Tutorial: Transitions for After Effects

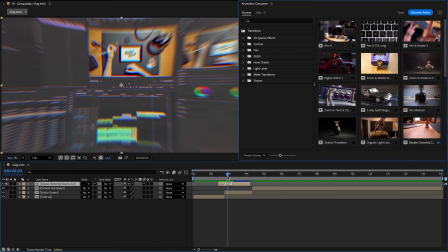In this tutorial, we'll go through the transitions for After Effects.
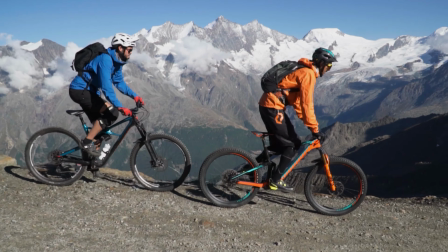We'll see what's included, how to use and how not to use these transitions, and how to customize them to get as much out of these transitions as possible.
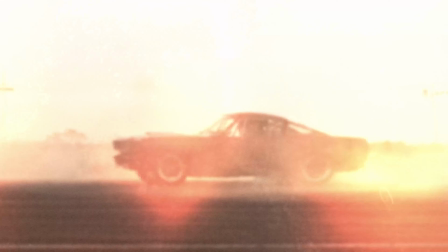Before we start, you should know the one and probably the only important rule of these transitions.
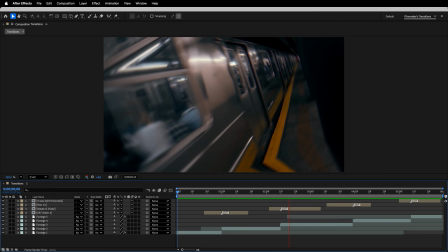Don't overuse them. It can be tempting to use a lot of them at once between your shots, but keep in mind that less is more.
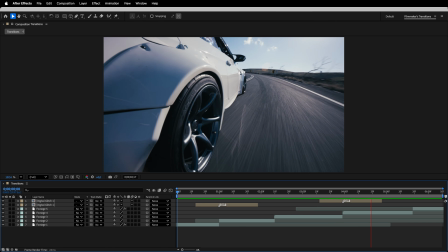A single well-placed transition will always be miles better than a mess of multiple good-looking transitions placed after one another.
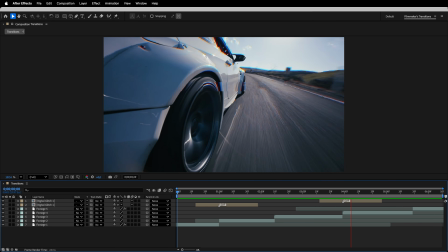Now let's get into After Effects and see what we can come up with there.
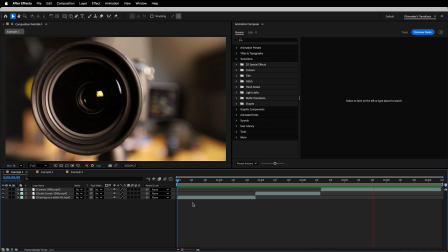So, I have 3 shots here that I want to smoothly transition between. Let's start with the first 2 shots.
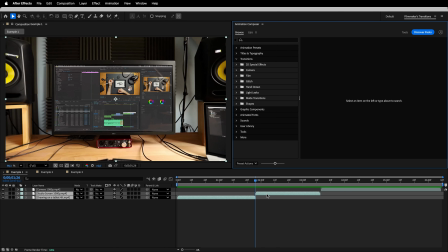I want the transition to be seamless,
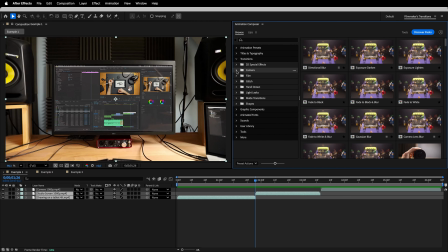so let me go to Composer and look for this camera folder that has a bunch of other subfolders full of camera-like transitions.
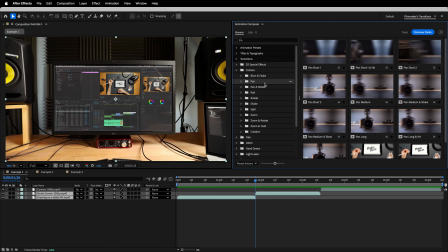Not sure which camera transition type will work best here, but let's first try one of the camera pan ones and see. And let's go with this one. But before I do that, I'll turn off the sound by unchecking the Add Sound checkbox here.
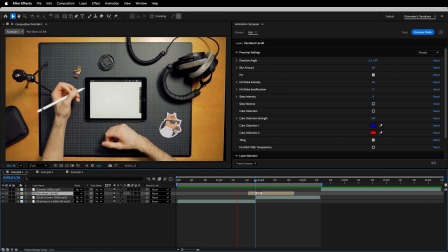And let's preview it. Yeah, no, that looks a bit weird. I think it's because the camera is already zooming out a bit in the second shot. And this panning transition doesn't match that movement. So to connect the transition to these shots, I might need one that also zooms out to match.
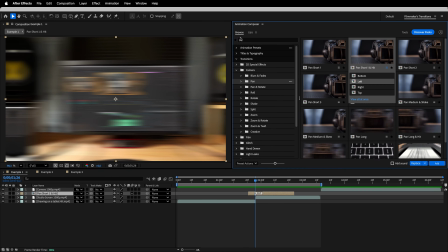That means that I'm pretty confident that one of the camera zoom transitions will work way better here.
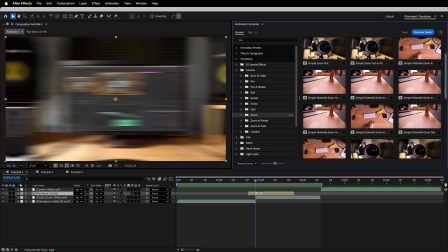I'll want it to be zooming out with some slight distortion on top, so I'll scroll down a bit to ones that are not just simple zooms.
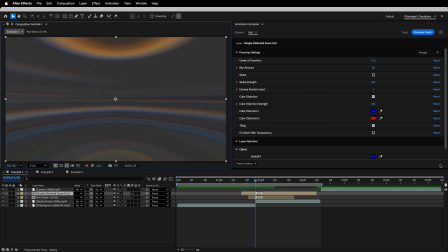This one should work nicely, so let's add it. I'll remove the pan transition and preview it.
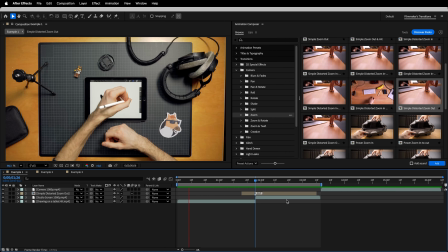That's way better. A cool thing about these camera transitions is that you can very easily customize where the camera zooms in or out of.
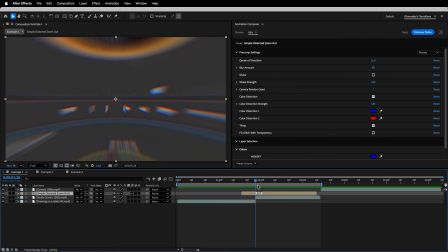I can select the transition layer, move the playhead a bit so I can see the changes I'm making,
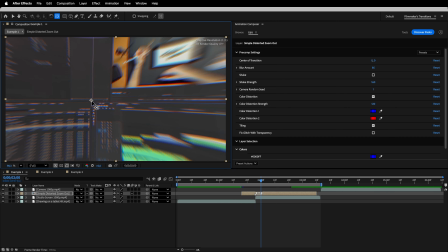select the pan behind tool, and move the anchor point to where I would want the transition to zoom out of.
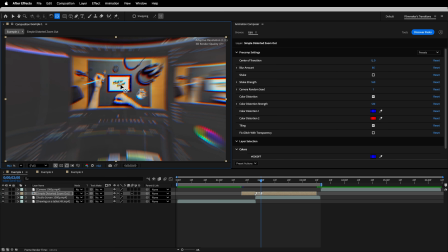So for my example, I would want the transition to zoom out from the tablet on the screen here so that it matches my previous shot and creates a nice seamless transition. Now, with the transition still selected, I'll look at the controls. There's a bunch of them, but for this example I won't change much.
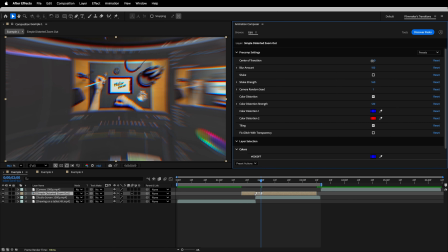I'll just add a bit more blur. One more thing before I move on. You can also change the point that the transition zooms out from in here as well,
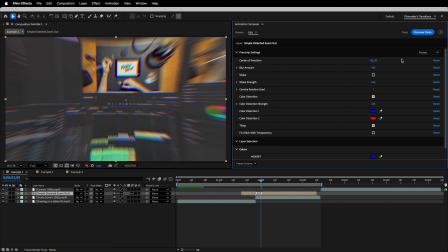but it's exactly the same as using the pan behind tool and acts as a correction for when you need to be pixel perfect.
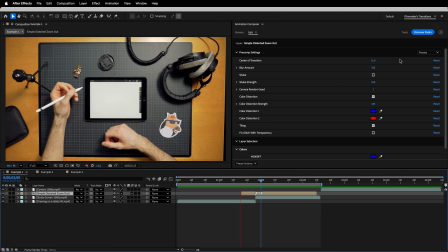Looks good. But now I need to add a second transition to the second and third shots.
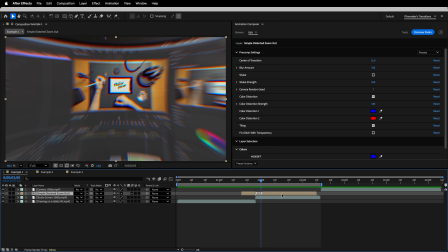It's going to be the same zoom transition,
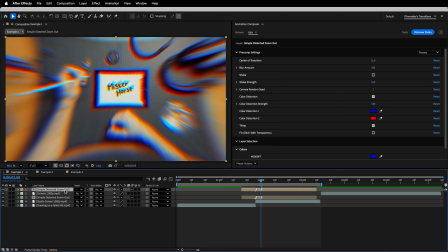so I'll just duplicate my current transition and change the order of the layers so that it's on top of these shots.
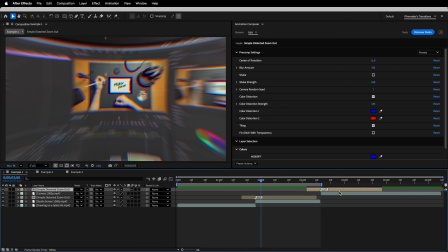And I'll move it so that the cut marker matches this other transition point.
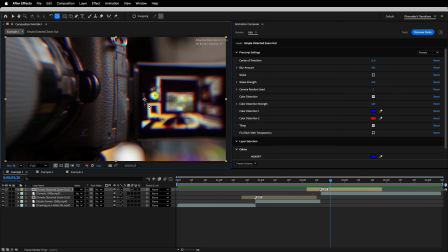Now that it's in place, I'll move the anchor point of this transition onto the camera viewfinder the same way as I did before.
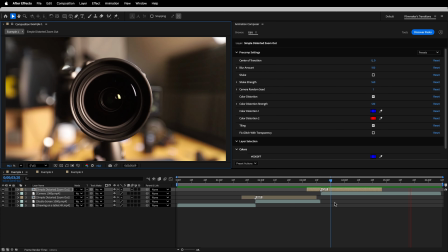The other thing I'll want to do is change the duration of this second transition, since I don't like how long it is.
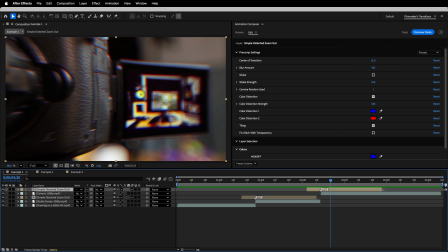I can very quickly do this by simply selecting the layer and trimming it to where I want.
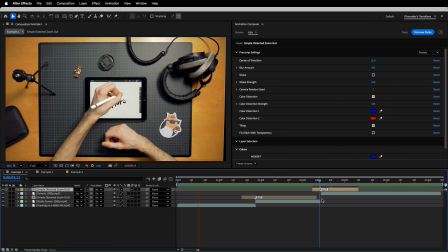This duration change also affects the pitch of the transition sound.
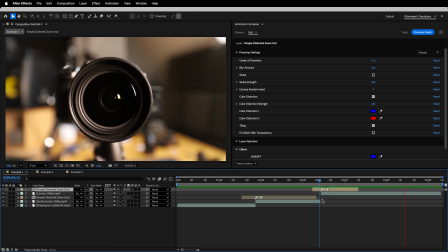But since I have a version of the transition without sound, I obviously won't hear any changes.
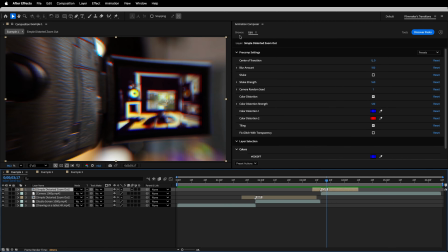So, let me replace this real quick with one that has.
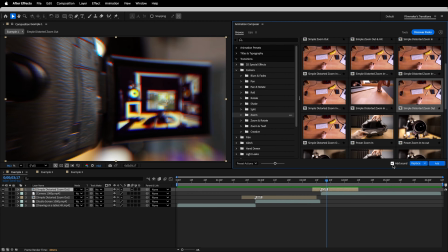I'll just select the transition in Composer again, and check the Add Sound checkbox that I unchecked previously and replace it.
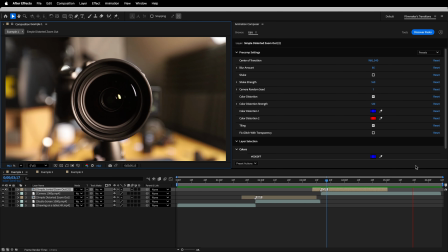Now if I trim it again,
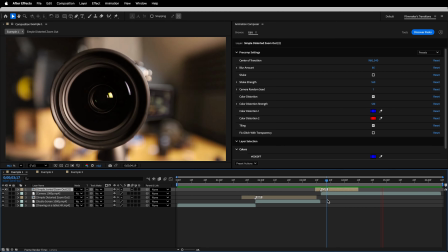the sound is adjusted as well.